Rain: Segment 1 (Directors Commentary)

Before I start this commentary, I just want to say I'm sorry to everyone that I backlash on the Machinima Community video. I should not have replied to the trolls and I should not have been so mean to people. I apologize for my behavior and I won't have it again. Hopefully not. So let's get on to the video. Hello everyone, my name is James Clem.
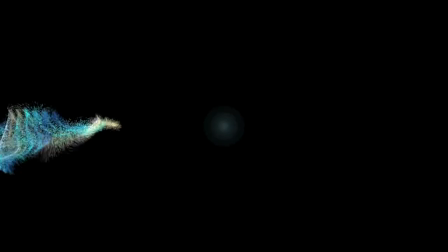(0:15)
You're watching the Rain Director's Commentary, where I talk about things about Rain Segment 1, give my answers on certain questions that were asked in the video.
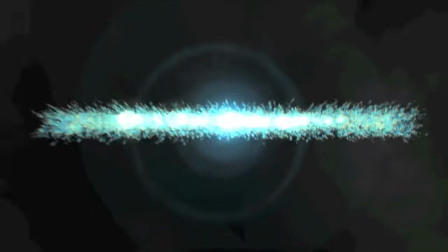(0:24)
and I pretty much tell you everything that happens in Reign Segment 1 when people were confused. So this is kind of like a spoiler video and if you haven't seen the version of mine, I'm probably going to go watch it if you haven't seen it already.
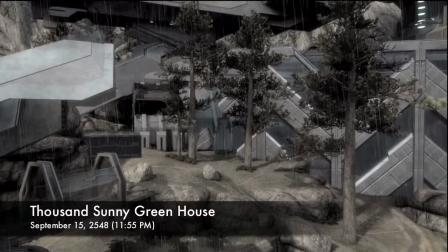(0:33)
But anyway, here we go. So the first reference right off the bat is the Thousand Sunny Greenhouse. That's a reference from One Piece.
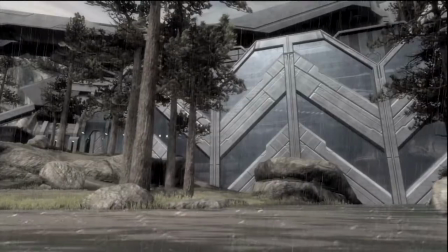(0:40)
So first I'm actually uploading this video in 720p because there's no reason they're going to upload a massive 1080p file and it's much quicker.
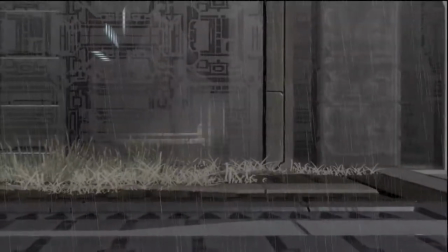(0:47)
So anyway, yeah, Reign Segment 1 opening scene.
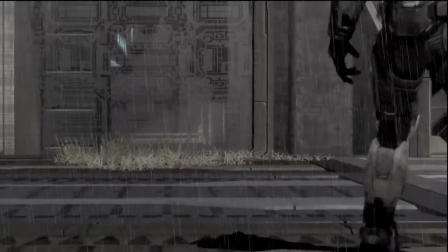(0:50)
This is actually a dream sequence because later on Nikki disappears into nothing and
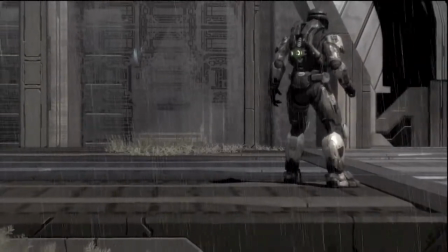(0:58)
There's rain effects obviously I'm trying to get everything answered in this video because I have stuff written down so
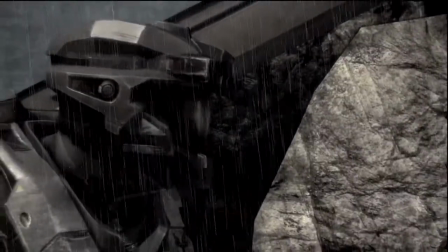(1:04)
Next up is rain masking rain masking or just rain effects You know rain effects outside the masking is where there's
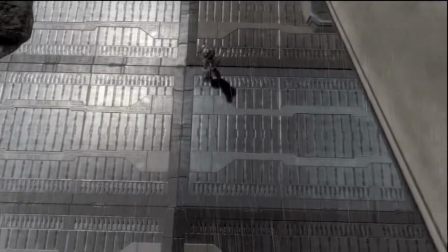(1:10)
rain in the background While the things moving is so hard to do because I mean if it was a still
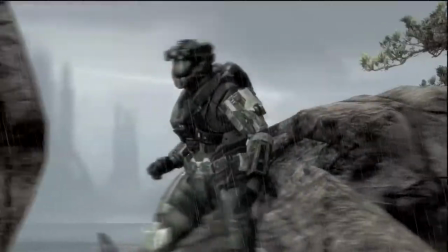(1:15)
shot It'd be easy because all I have to do is just mastering in the background and nothing's moving as it works But since the camera's moving,
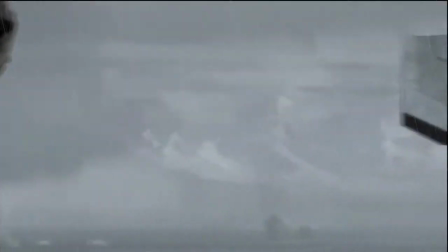(1:20)
I have to keep adjusting the box.
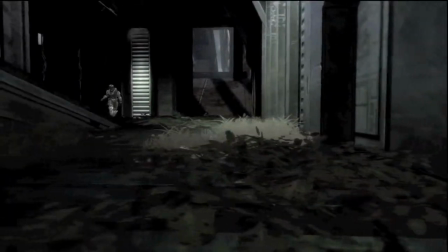(1:24)
Because normally if I went to After Effects, if I didn't touch that thing in the background, the rain mask would be following the camera shot.
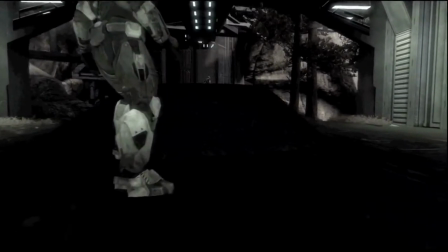(1:33)
So I had to move it all over the place. That was hard.
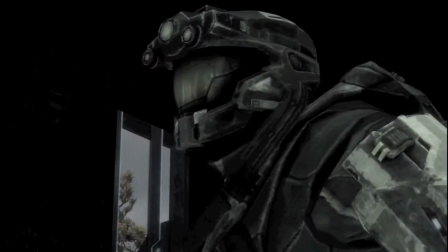(1:37)
So in the first scene, we have a girl who says Tom, and the guy replies to Tom, and then she replies to his answer.
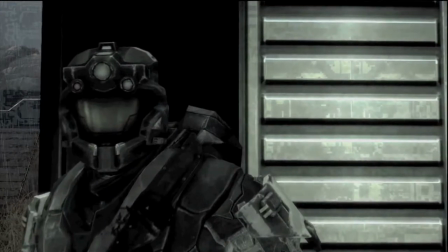(1:43)
People were confused who was who. So I set up camera angles and scenes in the machinima to tell people who's who.
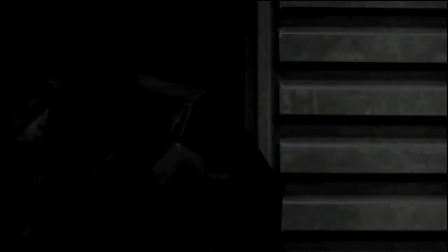(1:51)
So the girl's like Tom, and then the guy responds, yes.
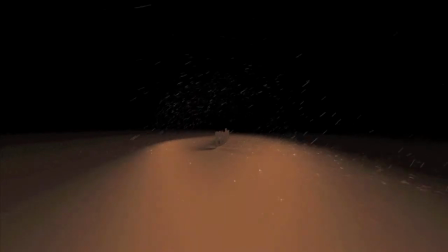(1:55)
So now we know that that guy with the black visor, his name's Tom, and we know what he sounds like.
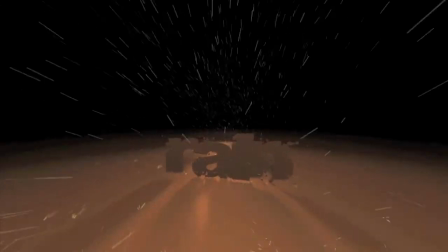(2:01)
So at that point, I figured, hey, we know who's who. We still don't know who the girl is, but we know who Tom is.
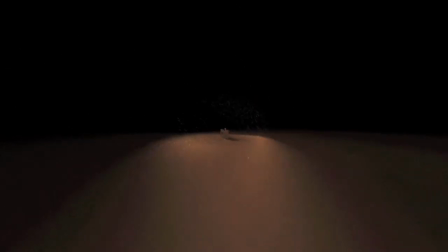(2:07)
And the rain title rolls in. The second reference coming up is the stray sheep, which is a reference from Catherine. and the music even plays from Catherine.
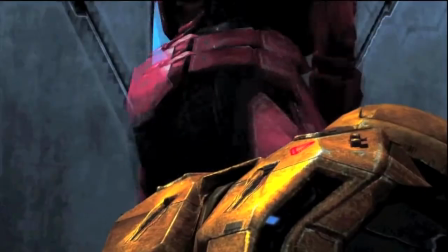(2:16)
So I thought that was pretty neat. And I like to put stuff in rain that you really wouldn't expect.
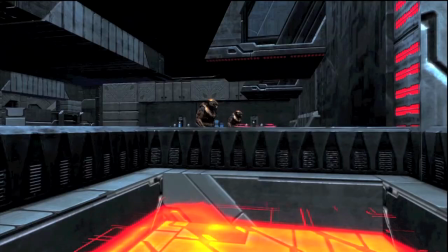(2:22)
And in that scene, I'm going to say right now, it's a stripper and the guy's masturbating. So I wanted to put stuff in rain that you wouldn't normally expect.
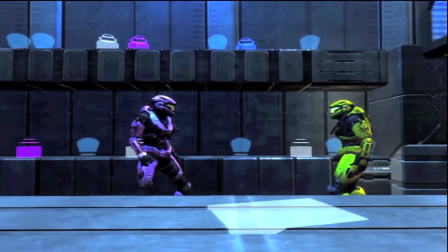(2:30)
That's funny. And it kind of adds to the type of humor I enjoy. And there's a lot of pointless drama, which I do like.
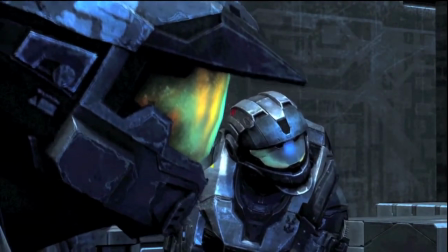(2:36)
So in this scene, we have two people to argue. We have one person talking. Don't know who's who. There's Tom again. We know who Tom is.
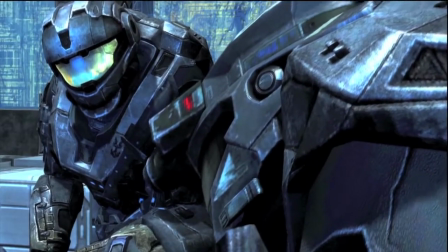(2:42)
and then the guy turns his head he's still talking so maybe he's maybe he is that voice and then we see him turn it turn his head maybe he's that voice and then time
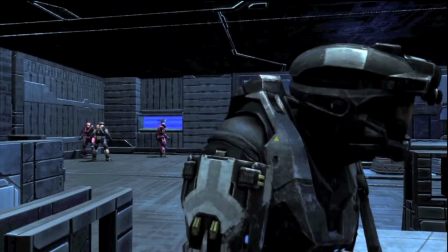(2:51)
replies and all that crap um i sure i i i set up different angles to tell people who's who
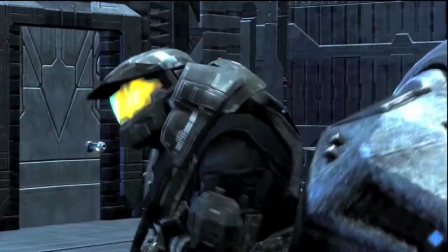(2:59)
and sometimes we'll have a scene like this where it's only him in the shot and he'll be talking and then he responds and then he responds so
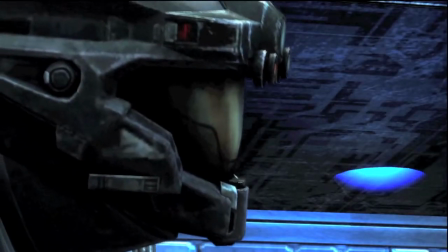(3:06)
i so now we know who's who we don't know their names yet but we know that the guy with The blue visor has the kind of
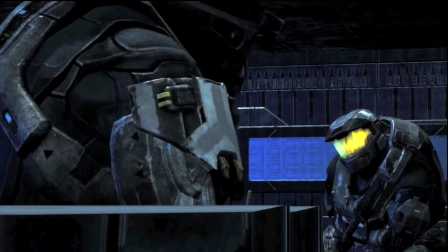(3:13)
Australian voice, and the guy with the Mark V has the type of gruff, buff voice, I guess.
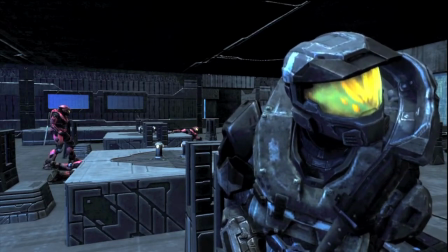(3:21)
So voice actors, we have Tory Kama, who voice acts Tom Rain. We have Higher Octane, who voice acts the Mark V guy.
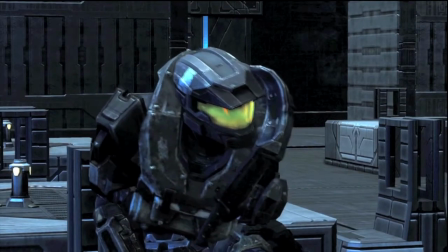(3:29)
His name's Aaron. And then we have... Well, I'm going to have voice Ted, which is the Australian guy.
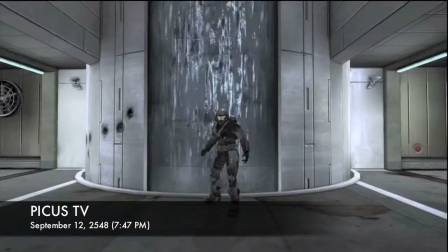(3:35)
Pycus TV is the third reference. It's from Deus Ex, Humer Revolution. It's an area in the game where you have to go fight the second boss.
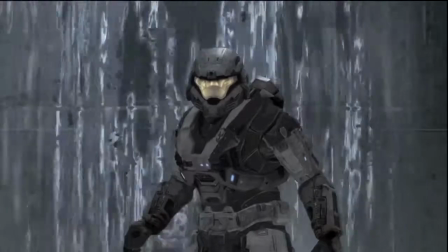(3:41)
This guy is Harris Douglas, who voices the radio guy. The camera guy is voiced by Adam Merlin Cook.
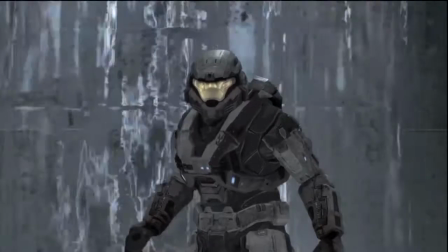(3:47)
These guys actually don't have any point in the story, they're just there. I guess it adds to the pointless humor.
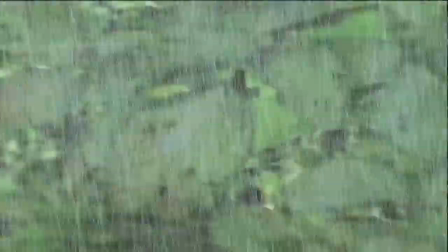(3:54)
And yeah, he says a bunch of references, like Rembrandt and V references. That right there was performed by Digital Virus, It's Wet and Windy.
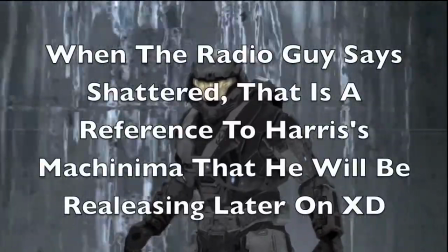(4:00)
That's actually a reference to Family Guy, where they go like, hey, what's the weather? And he's like, it's wet!